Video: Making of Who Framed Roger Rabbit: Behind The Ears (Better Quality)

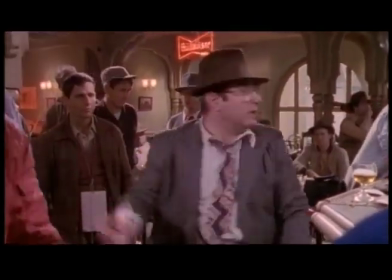And then you just drop him to throw the plate, and then back up to that level. Right. No.
We also put the actors in mime training so that they could learn how to say, actually, like Bob Hoskins could learn how to pick up the rabbit by the neck and learn how to,
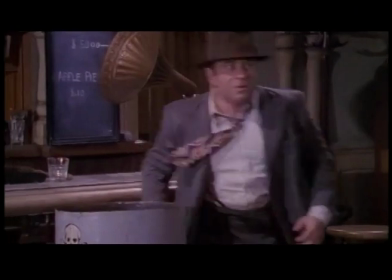you know, make it look like there was weight in his hand and have his hand put around mass and that sort of thing.
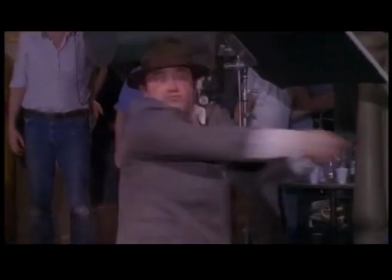You know, it was a lot of work.
Roger! Yes!
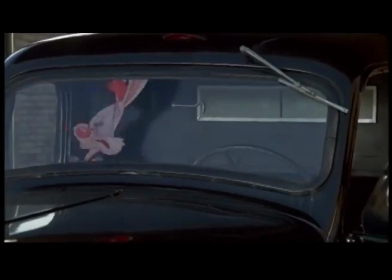That's you, sis! Yeah, yes! Let's get out of here! What are you waiting for? There's no damn key!
The rabbit and myself are gonna be in the shot at the same time, all the way through. So I've got to be focused on that rabbit all the way through the shot.
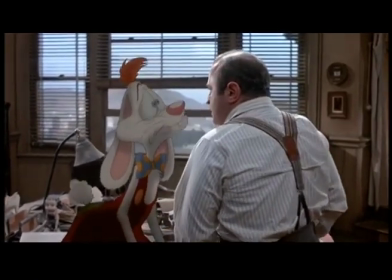Come on, Eddie. You're my only hope. Open up in the name of the law.
How'd you do that? Because you hold your hand up like that and focus on it, then take it away. Immediately, your eyes open up to focus, and it's obvious that you're not focused.
What are we going to do?
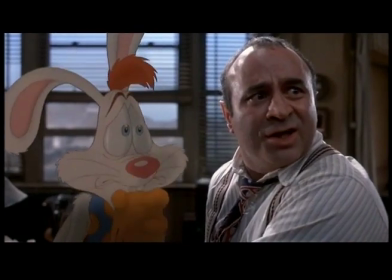What's all this wee stuff? They just want the rabbit.
Can't lose sight of the fact that the thing that makes the animation interaction work is his side of the performance.
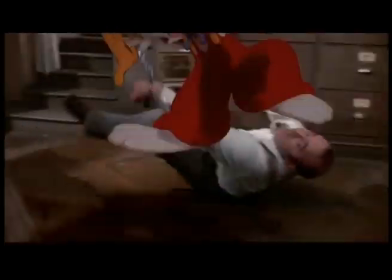It's him believing that the rabbit is really there. That all the special effects in the world wouldn't work without his performance.
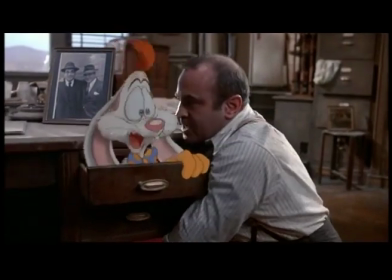Remember, you never saw me. Get out of there! When he picks the rabbit up
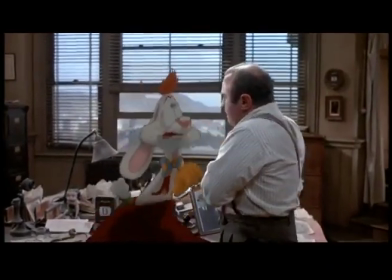You can feel 60 pounds of weight in his hand, even though there's nothing there. And the way in which he is focused on a place in space, there's never any doubt that he's got that rabbit right there in his hand.
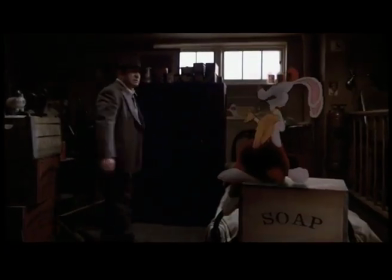And, you know, and he'll turn away and he'll talk and he'll turn back to the rabbit and he still finds exactly the same place in space every time. So whatever it was some particular thing that he knew how to do, but really nobody else could do.
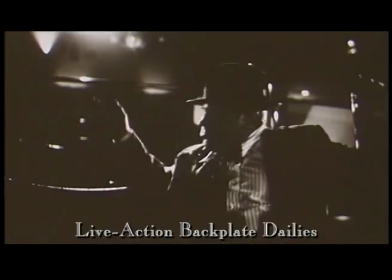We're supposed to be hiding. What's wrong with you? What's wrong with you?
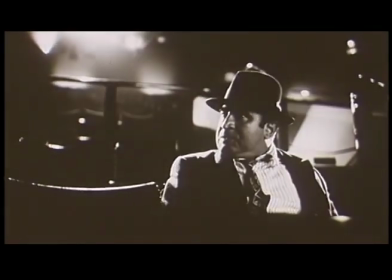You're the only person in the theater that isn't laughing. Is there nothing that can permeate your impervious puss?
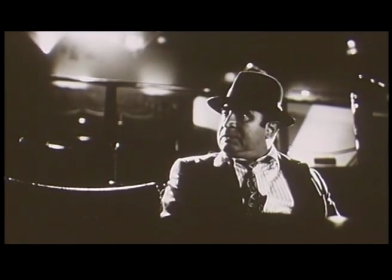Well, every time we saw dailies, it was like watching an Invisible Man movie because, you know, you had this actor looking at nothing and a voice coming from off camera in every single shot.
Atun killed my brother. Atun? No. That's right. Atun.
We had actors, real actors, not just the script supervisor or stand-ins,
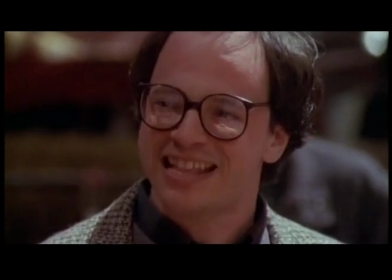but we cast American actors in London to be the voices, and they would be there, and they would give us real-time, you know,
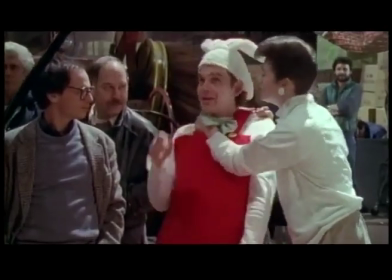full performances.
Roger, say something. Look, Stan, very when you are, Raoul.
Bob Hoskins and I would rehearse as though we were two actors in any movie. Then I would step off camera into this little place that they had sectioned off for me with my own mic and watch whatever happened. Because if Hoskins were to pull Roger, I would have to react to that. I came to call it trans-projectional acting, so that whatever he was doing, I would watch it and I would project myself into that space. After a while, it just felt very natural. The guy who was doing Roger, who was with me all the time, was Charlie Fleischer, who is completely nuts. He, like the first day, insisted on a costume. He said, Charlie, you're a voice. If I said anything about your character, no, but, you know.
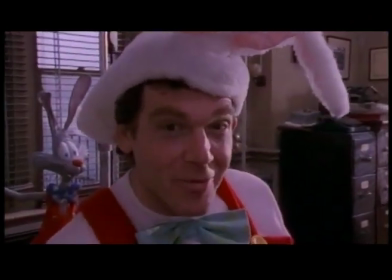I'm a rabbit. 3 years of acting school, and I'm a rabbit.
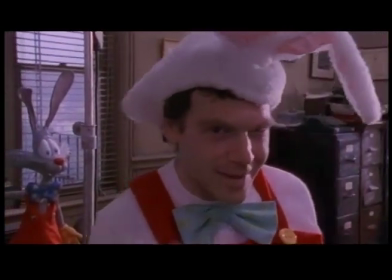Shakespeare, and I'm a rabbit. You figure it out.
They had made Roger's clothes up to fit Charlie, and Charlie, to be in character, wore Roger's clothes. And I thought to myself, if they think I'm wearing a diaper, they've got another thing coming. This is no way I'm walking around on a set with a diaper on. Well, I have just approached this like I would approach any role.
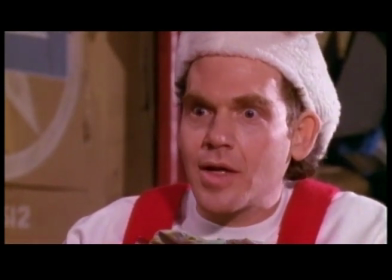I don't consider this to be a voiceover. If anything, it had to be categorized, it's off-camera acting.
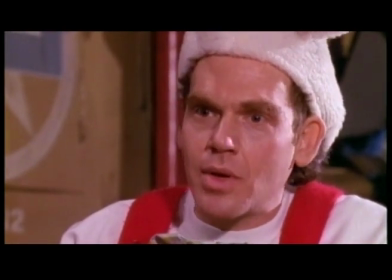I'm just there doing it. I prepare in the same way I would prepare for any role. I learn my lines.
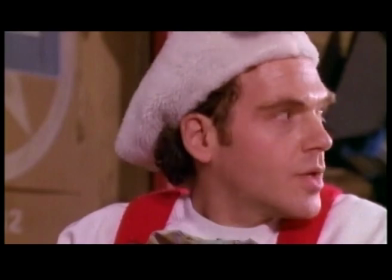Just a minute, please.